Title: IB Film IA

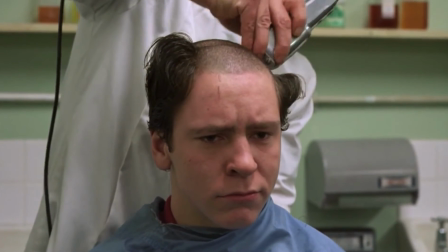The third technique is the use of mise-en-scène. The mise-en-scène in the Full Metal Jacket helps delineate the loss of individuality.
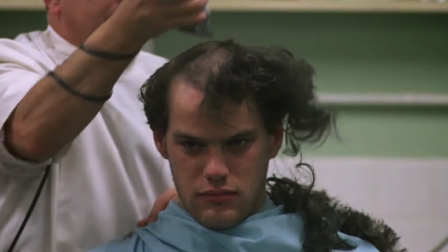In the opening scenes of the film, the director shows all the soldiers getting their hair shaved off.
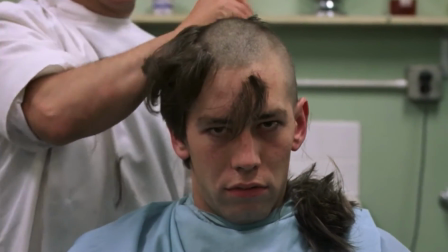This aspect of war films is adequately shown as hair being shaved off is a common symbol in military films.
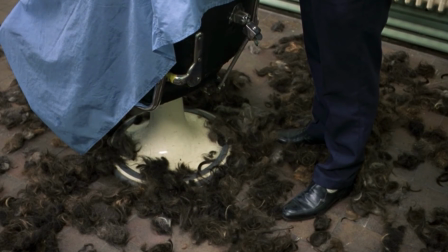This shows that the soldiers are all mixed together in the war and they are no longer an individual.
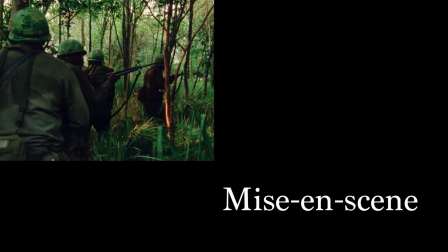The use of mise-en-scène in The Five Bloods is differently shown since it shows the everlasting presence of Vietnam in the Bloods.
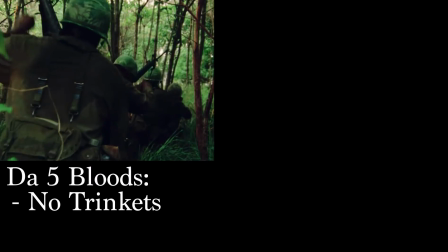In the flashback scenes, all the African American soldiers have the same uniform without trinkets, and it's especially contrasted to Joker, who has the peace button on his chest.
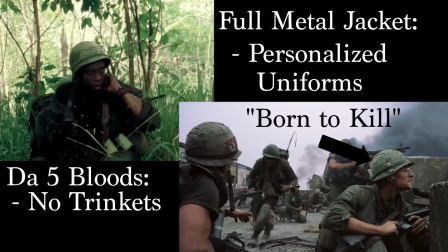In addition, all the soldiers have personalized helmets with the words written on their helmets in Full Metal Jacket.
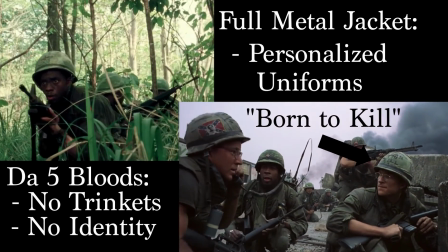This emphasizes the lack of individualism in The Five Bloods and also the psychological effects of being in the war.
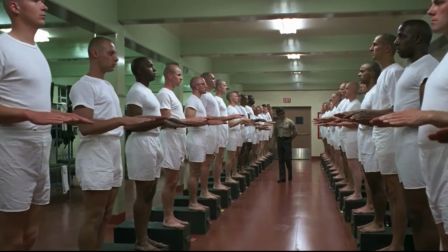Although in Full Metal Jacket they were able to personalize themselves, it was a cover-up for their lack of individualism being stripped from them during training.
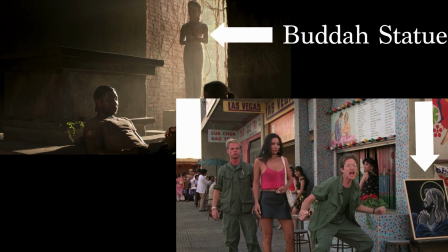Later in the film, the statue of Buddha in the background of David in the final scenes is similar to the Jesus poster found in the Full Metal Jacket. It shows a false sense of security to the soldiers that even a higher power cannot save them from the war's psychological effects.
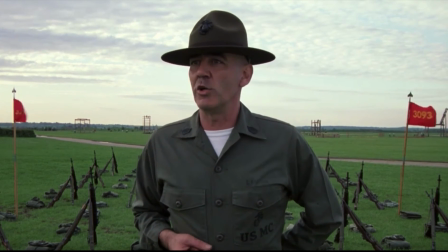It is clear that both films belong to the Vietnam War film genre and insinuate back to the social cultural context.
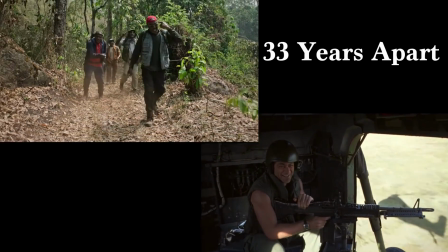Although the films were released 33 years apart from each other, many aspects of the perspective of the Vietnam War does not change.
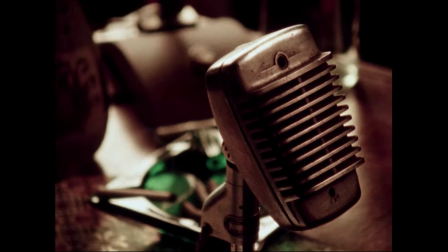There still remains a combination of ideals between the 1980s and the 2020s perspective. The use of lighting with color and chiaroscuro camera angles with the use of point of views and low angles, and the mise-en-scène with specifics to subtle background elements,
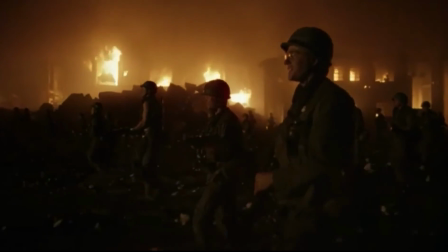Stanley Kubrick and Spike Lee were able to properly show the perspective that the Vietnam War leads to the deterioration of its soldiers and causes a
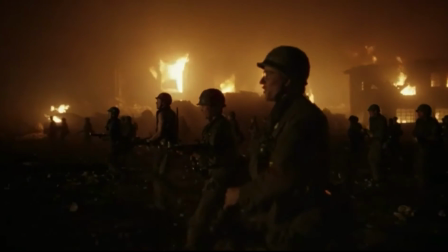loss of individuality.